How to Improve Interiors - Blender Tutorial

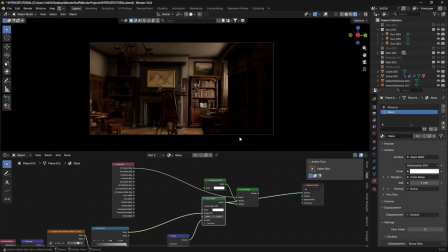4:07 So if we compare the difference between the two here is the lighting here it's nice it's okay but you lose a bunch of these really really nice
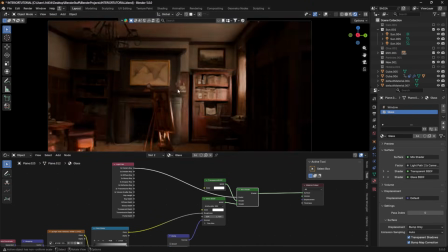4:15 bright highlights on things whereas here we get bright highlights right here we get some bright highlights over here i can rotate the sun and change the
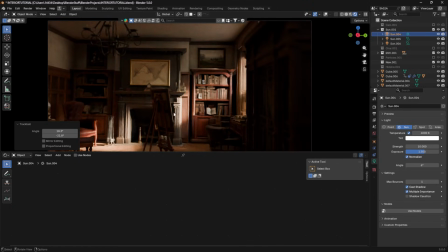4:23 vibe of this thing entirely and you have these super super super bright bits now one thing i always like to do with any sort of scene
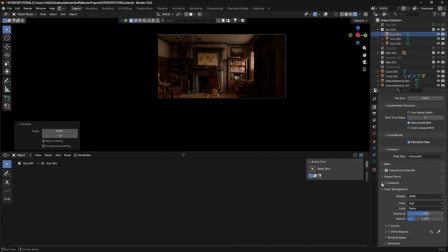4:30 is i love using color management down here it's down at the bottom of the render tab it doesn't change your render your lighting it changes the image after the fact So if I were to render the scene and then change this, the image that's rendered is going to change. It's not like it's baked in. It's not something that only applies to the scene pre-rendering. It applies even after.
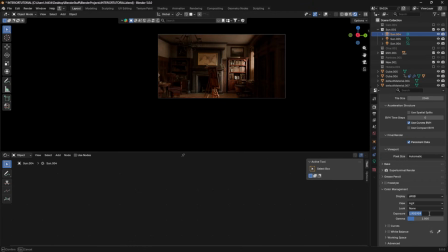4:48 One thing I always like to do is boost the exposure. This is my base exposure, and if I just boost it up to 1.9, which is what we had it at, you get a little bit more light. It looks a lot nicer. Now, something else you can do is if you want your lights to be a little bit more intense, you can drop your gamma, and that's going to add a lot of contrast.
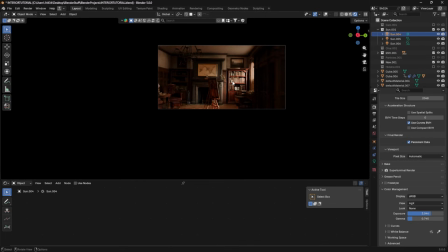5:07 And then you up the exposure a little more, and you get a ton more contrast between your lights. It's a very nice, really simple trick that can make renders look a ton better. And another thing you can do really quickly in this is you can change your contrast. So you can go to a medium-high contrast or a low contrast if you want.
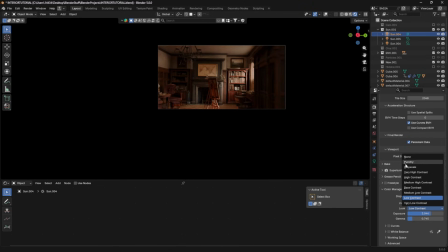5:23 I would recommend not doing a low contrast. But if you want to go black and white, you can do that as well. You'll notice now this thing stands out a lot. And it didn't stand out before.
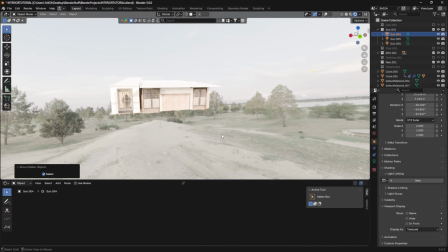5:32 And the reason for that is because I had a fancy little thing over here. called a light blocker um it's just a plane
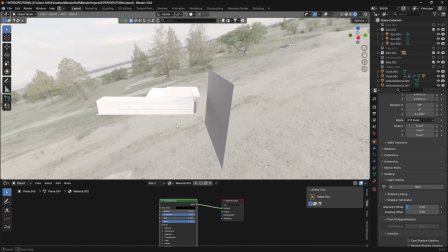5:40 you set it to black you can up the roughness you can keep the roughness low whatever you want but essentially it's just a black plane that's used to block light
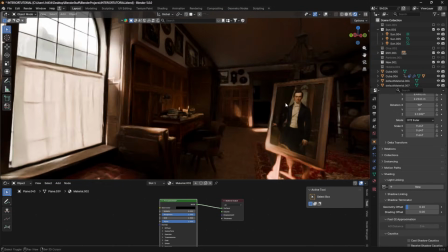5:48 the reason i have this is because i've got other shots from this angle with that i needed you know windows and stuff because i need to build
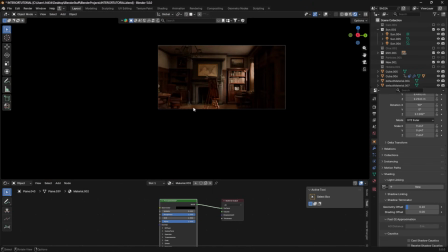5:56 out the environment but it makes it look very odd when this thing is super bright and just kind of draws your eyes over to there So
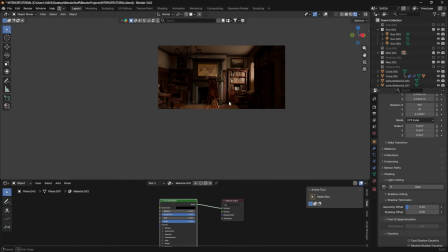6:04 you can throw light blockers in to block light bounces through windows. You can do it as gobos as well.
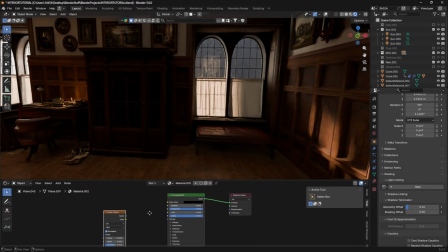6:10 So if I were to just put a noise texture into the alpha, I've got a gobo.
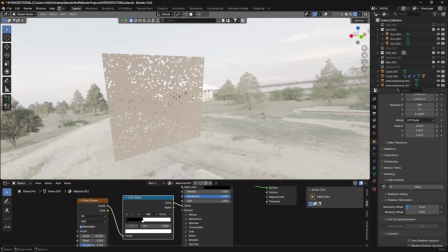6:15 You'll basically see that we get this little shape, and it'll kind of scatter the light across everything.
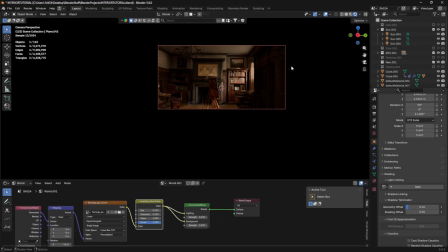6:22 In this case, I don't want a gobo. I just want a light blocker, so I'm going to leave it plain as is, and it's just going to make everything look a lot nicer. One thing you may not be aware of in Cycles and in Eevee, you can view compositing within Evian Cycles.
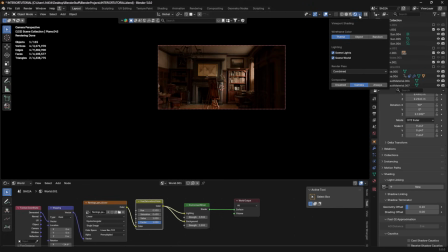6:37 All you have to do in order to see this stuff is go to the shading tab, and if you click Camera under Compositor, you'll be able to see different compositing effects in the viewport. Now, if we jump into the compositor, I've been testing out a few of the new Blender nodes.
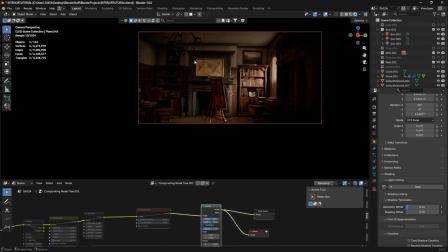6:50 One nice one is Vignette, which can add a little bit of contrast, help focus your image. I find it works very nice in interiors and exteriors. But the real one I'm here for is this guy, The Glare.
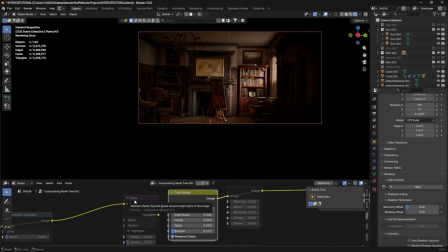7:04 The glare node is one of my favorite nodes. It adds bloom and kind of a halation to anything. You'll see once I add this in that it's going to change. It's not really going to change the whole look, but it is going to significantly improve this image.
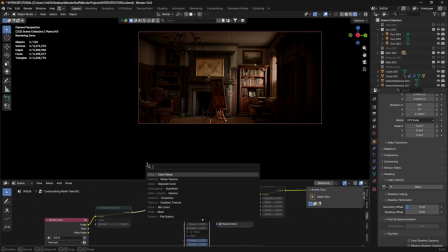7:18 So I'm going to add a new glare node by pressing shift A and searching glare, and I can just drop it onto my compositor chain. We don't see anything right now. If we turn the threshold down, you'll see we get a ton of glare.
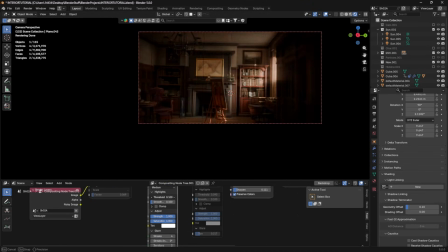7:30 Now, this doesn't look that great, obviously. It's a bit overboard. But it is adding a lot of focus to these brighter areas. Now, what I like to use is not streaks. I like to use bloom. The bloom node is basically just going to add a nice rounded glow around your lights.
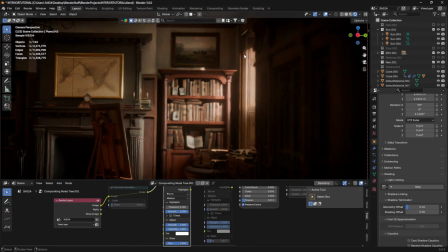7:50 So if I set this to 0.1, you'll see it adds a nice glow around these lights. Now, one thing you can do is you can change the size so that it doesn't spread out as far.
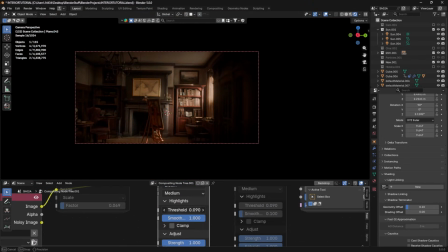8:00 I like a bigger size, in truth, and I like a very low threshold. That way stuff tends to glow a bit. Now, if I turn the threshold all the way down, the whole room glows, and I don't want that. I just want the bright bits to glow.